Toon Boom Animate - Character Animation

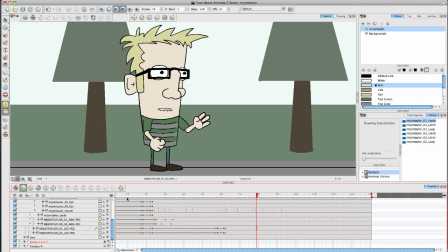(8:07) Excuse me, have you seen my golf?
And I think I might just knock his body back a bit. Just to make it a bit more natural again. So, I can just tilt it back a bit and then do a...
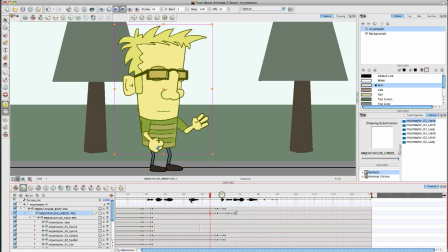(8:20) Excuse me.
Slight bounce on that again, just to make it a bit more boing. See that little, just a little bounce.
Have you seen my goldfish? Have you seen my goldfish?
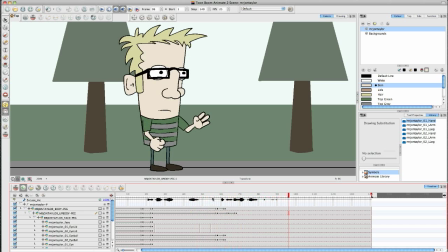(8:38) Have you seen my goldfish?
So that's the main body movements done.
Have you seen my goldfish?
And now I'm going to have the goldfish, the arms moving. So.
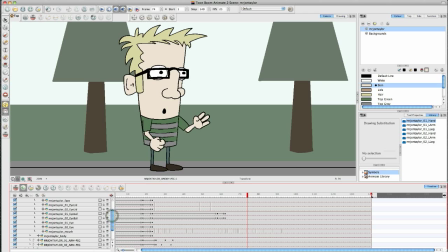(8:51)
On the goldfish is where I want his hands to move, his arms to move. So I'm going to come down, make a keyframe on his hands, and then again I want it to be quite a sharp movement. I don't want it to be too slow.
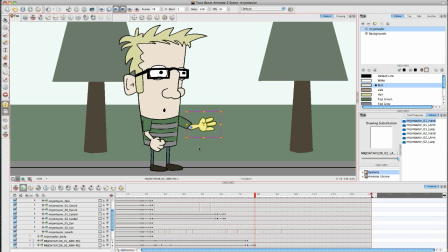(9:07)
So I'm going to bring that down, and then I want his hand to change here as well to a point. So quite simple. And then again I'm going to do a little bounce, my little bounce again.
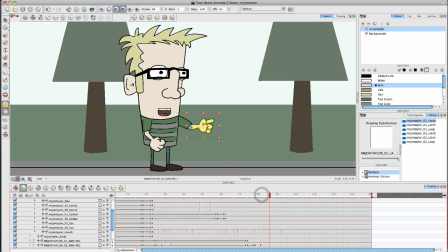(9:22)
On the lower arm, bring it down and then up again. And the same with the hand. So I'm going to do a little bounce on the hand and then back up again.
My goldfish.
There we go.
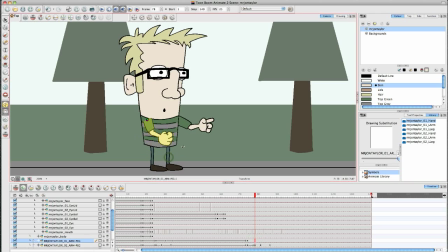(9:43)
And then I'm going to do the same with this arm. I'm going to bring it up a bit, but obviously I need to bring that down so that it doesn't cut over his t-shirt. And then just add a little bounce on the lower arm. Bring that up. And then
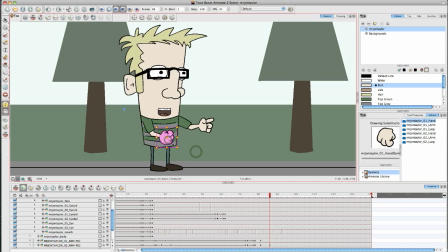(10:03)
down. Ooh, wrong one. There we go. Okay.
Goldfish. Have you seen my goldfish?
Now, part of animation really is experimenting. So I want to do a little experiment. I like the idea.
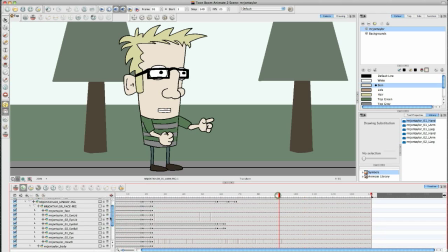(10:21)
It sounds a bit strange, but on the goldfish, it will be his eyes getting wider. So I'm going to have his eyeballs expanding as he says goldfish. So here, I'm going to go to the eyeballs. Let's just give it a go. Why not? Do a keyframe, and I'm going to make each eyeball slightly bigger.
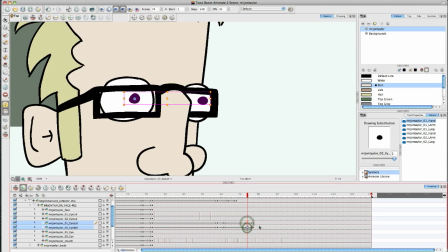(10:42)
I don't know if it's I've not tested this, so I have no idea if it's going to work. And then, but sometimes you have to just give these things a go.
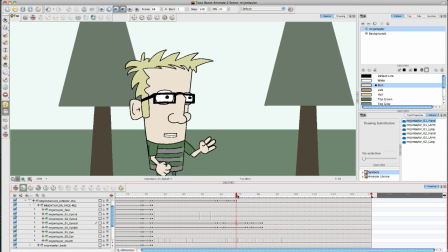(10:52)
It's something that you might not even notice, but it does actually add a little bit of sort of emphasis to the goldfish.
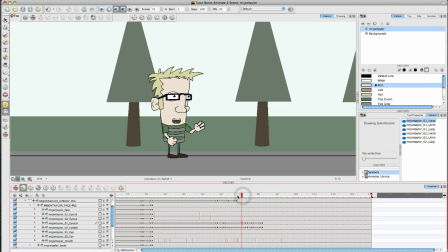(11:04)
What do you think? Let me know. Put a comment down and see what let me know what you think of the eyes growing bigger. And again, I'm just going to have the upper body, or the body, I should say, really. He hasn't really got a upper body. Just moving forward a little bit, like he's.
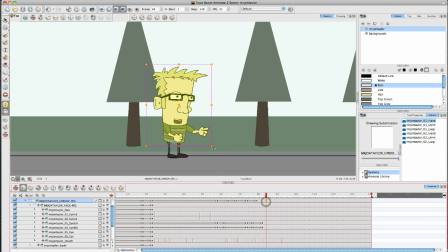(11:21)
Let's make that a bit too far, and then we can bring it back and then down again. Like so.
Have you seen my goldfish? Excuse me, have you seen my goldfish? Have you seen the fish?
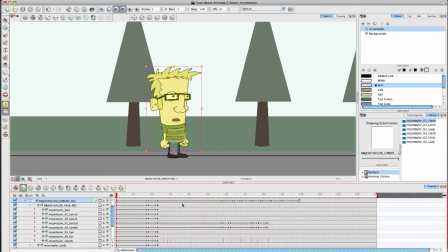(11:43)
So then, there we go, it's not looking too bad. Let me turn up the volume again so you can see it. Turn selection off.
Excuse me, have you seen my goldfish?
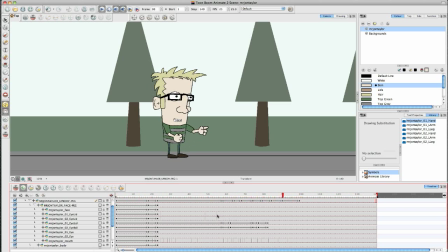(11:56)
What do you think?
Excuse me, have you seen my goldfish?
I'm not sure that the end bit's very good. I think we'll get rid of that one. Goldfish.